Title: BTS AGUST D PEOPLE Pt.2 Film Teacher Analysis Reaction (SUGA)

Hi everyone, welcome to Bangtan Film School. I'm your teacher, Ms. Wright. I've been a filmmaking teacher for 18 years now, and I'm an Army. I wanted to find a way to contribute to the BTS fandom, so I'm going to do that by sharing what I know, which is filmmaking. In this course, I'll be teaching you the basics of filmmaking using the brilliant music videos of BTS. We're going to start today with People Part 2 by Agust D with IU. So let's see what we can learn today. Our focus for this episode is going to be types of shots, camera movement, and creating emotion and tone in your video. Let's go.
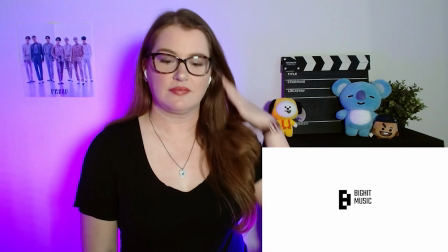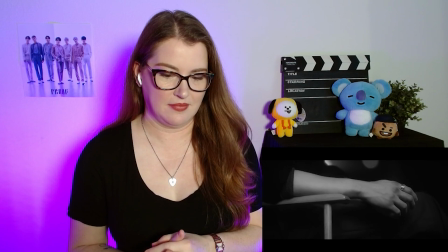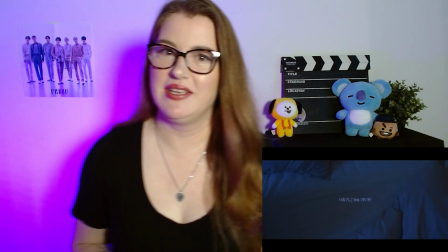[1:04]
It starts off here with the projector sound, which I think is very apt for us talking about filmmaking.
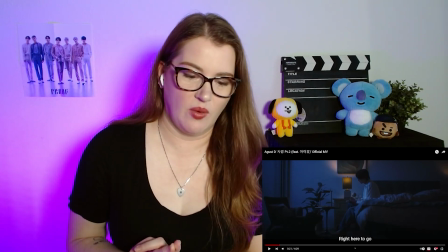[1:11]
All right, so first off, I want to discuss two things. First is the colors.
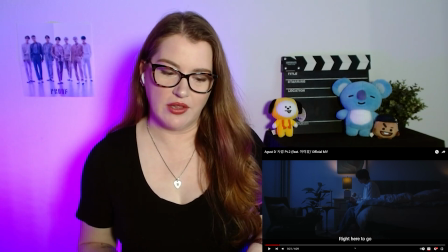[1:17]
So here we're using very cool colors, these blues.
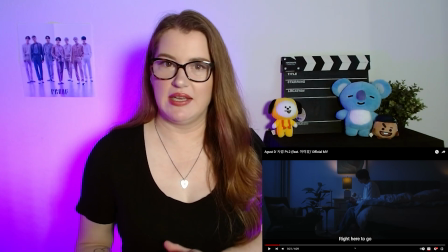[1:22]
The colors that you choose for your lighting can help create emotion and tone in the scene.
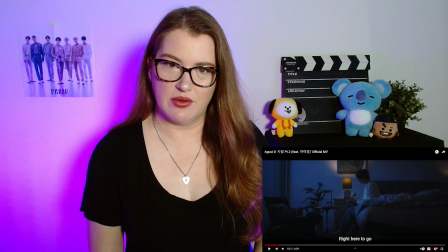[1:27]
So we know that this song is about the pandemic and
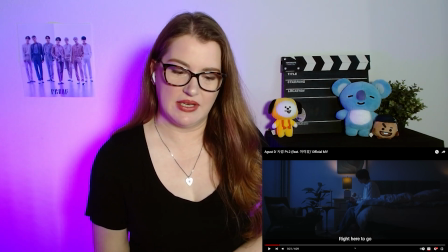[1:32]
when Yoongi was dealing with his emotions of being isolated, and so he's expressing that.
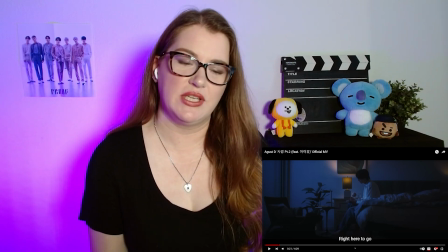[1:39]
So I imagine that the blue is going to express a lot of sadness, loneliness, isolation, which a lot of us were feeling during that time.
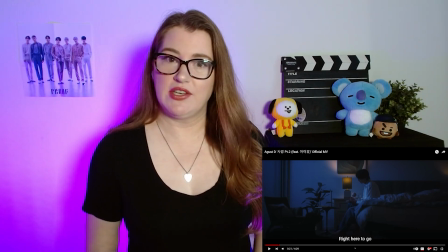[1:46]
So I also want to talk about the type of shots. This is a wide shot, and we use a wide shot to establish where our character is in relation to their environment.
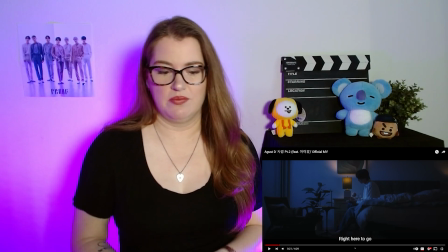[1:55]
So in that case, Yoongi is in his bedroom. He's writing, he's isolated, he's feeling very alone.
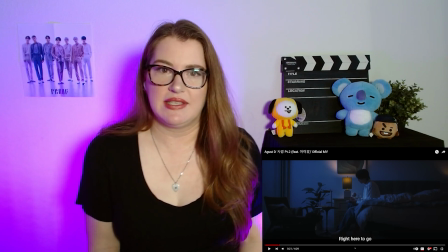[2:02]
But he's also feeling very creative. The blue light is probably also indicating that it's nighttime, either early morning or late at night, and that's often when we get our best ideas.
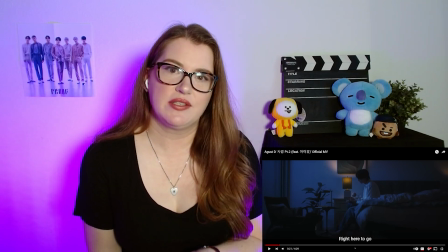[2:12]
The different types of shots are going to be used for different purposes.
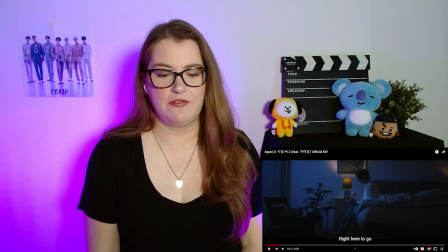[2:15]
The wide shot for establishing things, but also it can give a feeling of isolation because it makes your subject very small in the frame,
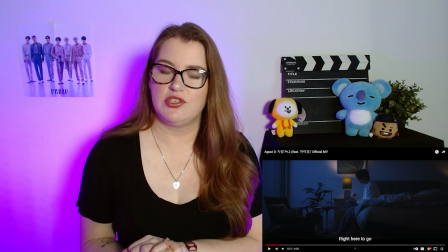[2:23]
or it can be used to show a lot of action.
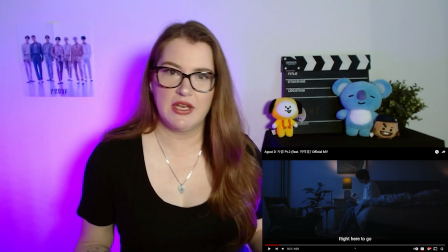[2:25]
Like if you're having an action sequence with a lot of fighting or some kind of physical movement, you're probably going to want to use a wider shot to make sure that people can see it.
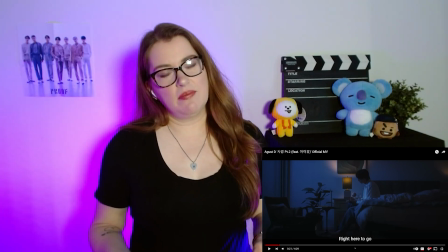[2:34]
And then you might use a medium, which is around your waist.
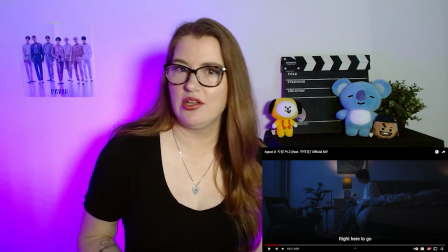[2:38]
If you want to show hand movements, if you have people having dialogues, usually used for dialogue, especially if there's more than one person in the shot.
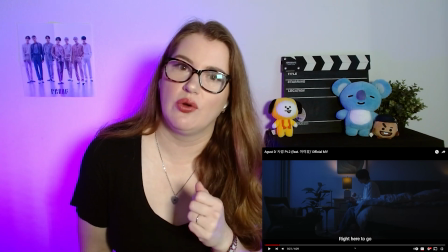[2:47]
And close-ups are to get closer in and show more of that emotion. So we start off with a wide,
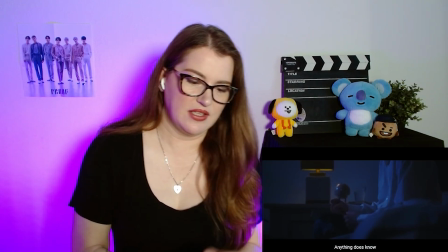[2:55]
and we go into close-ups, showing him writing. It's kind of hard to see the writing when you're further away, so it's important that we go in for that close-up.
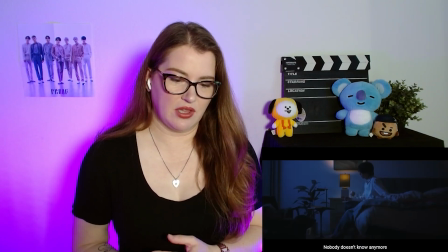[3:04]
And then here we have another close-up, a medium, and back to wide.
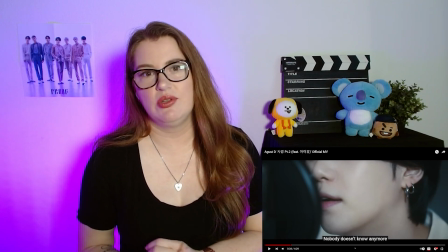[3:10]
When you're filming, you want to film a variety of shots like that so that you can cut between them and make it more interesting.
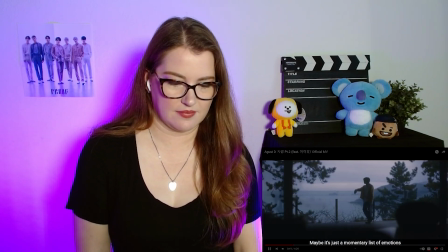[3:18] 사랑이라는 말 어쩌면 순간의 감정의 날 조건이 붙진 않은 무얼 사랑하는가
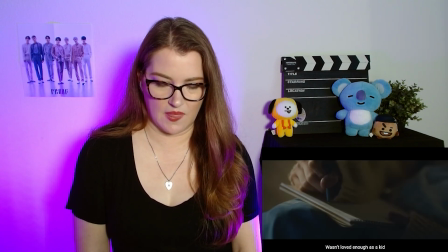[3:23] 충분히 사랑받지 못한 나이 그래서 무엇보다 신중한 타입
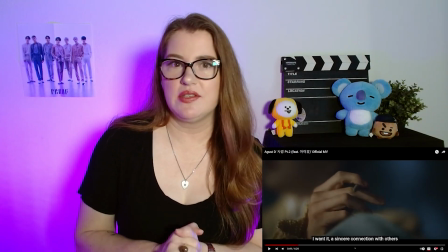[3:28] So this music video is expressing a story, and the story is Yoongi during a pandemic writing a song,
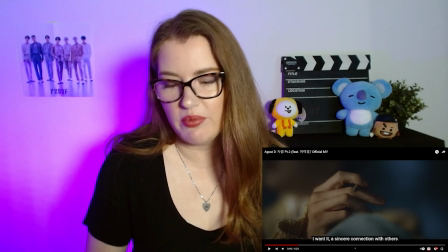[3:36]
and then going through the process of writing the song to recording the song
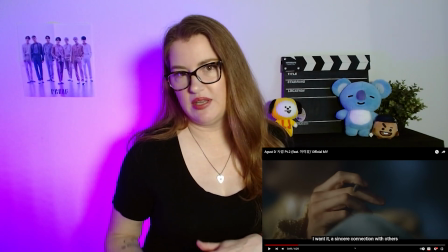[3:44]
in order to express the feelings that he was going through during that time,
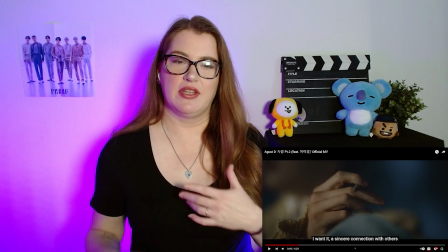[3:48]
and then showing him feeling better after having expressed those feelings through his art form here.
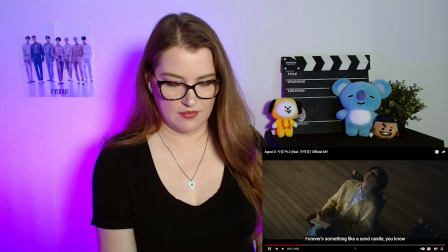[3:54] 나는 말에 원해 진중한 사 알잖아 영원은 못했어 잔잔한 파도에도
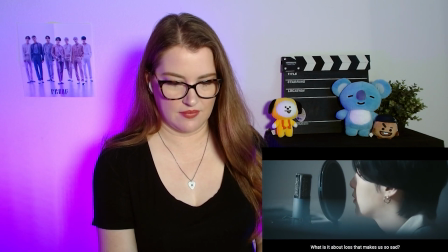[3:59] 힘없이 쉽게 무너져 상실은 무엇 때문에 슬픈 걸까 사실은 두려운 게 슬픈 거야.
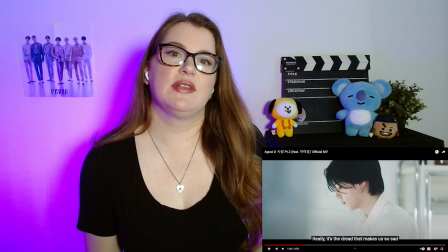[4:06]
I'd also like you to notice how much camera movement there is here.
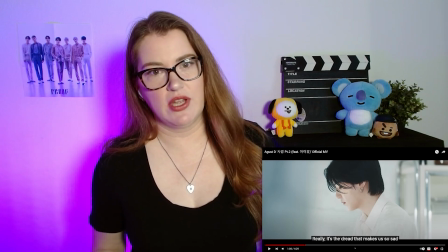[4:10]
We started off in the very first shots a little bit still with our opening wide shot, but since then, nearly every single shot has had camera movement.
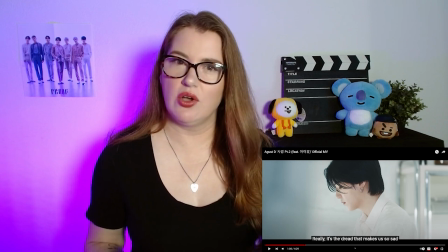[4:18]
It's slow and it's subtle.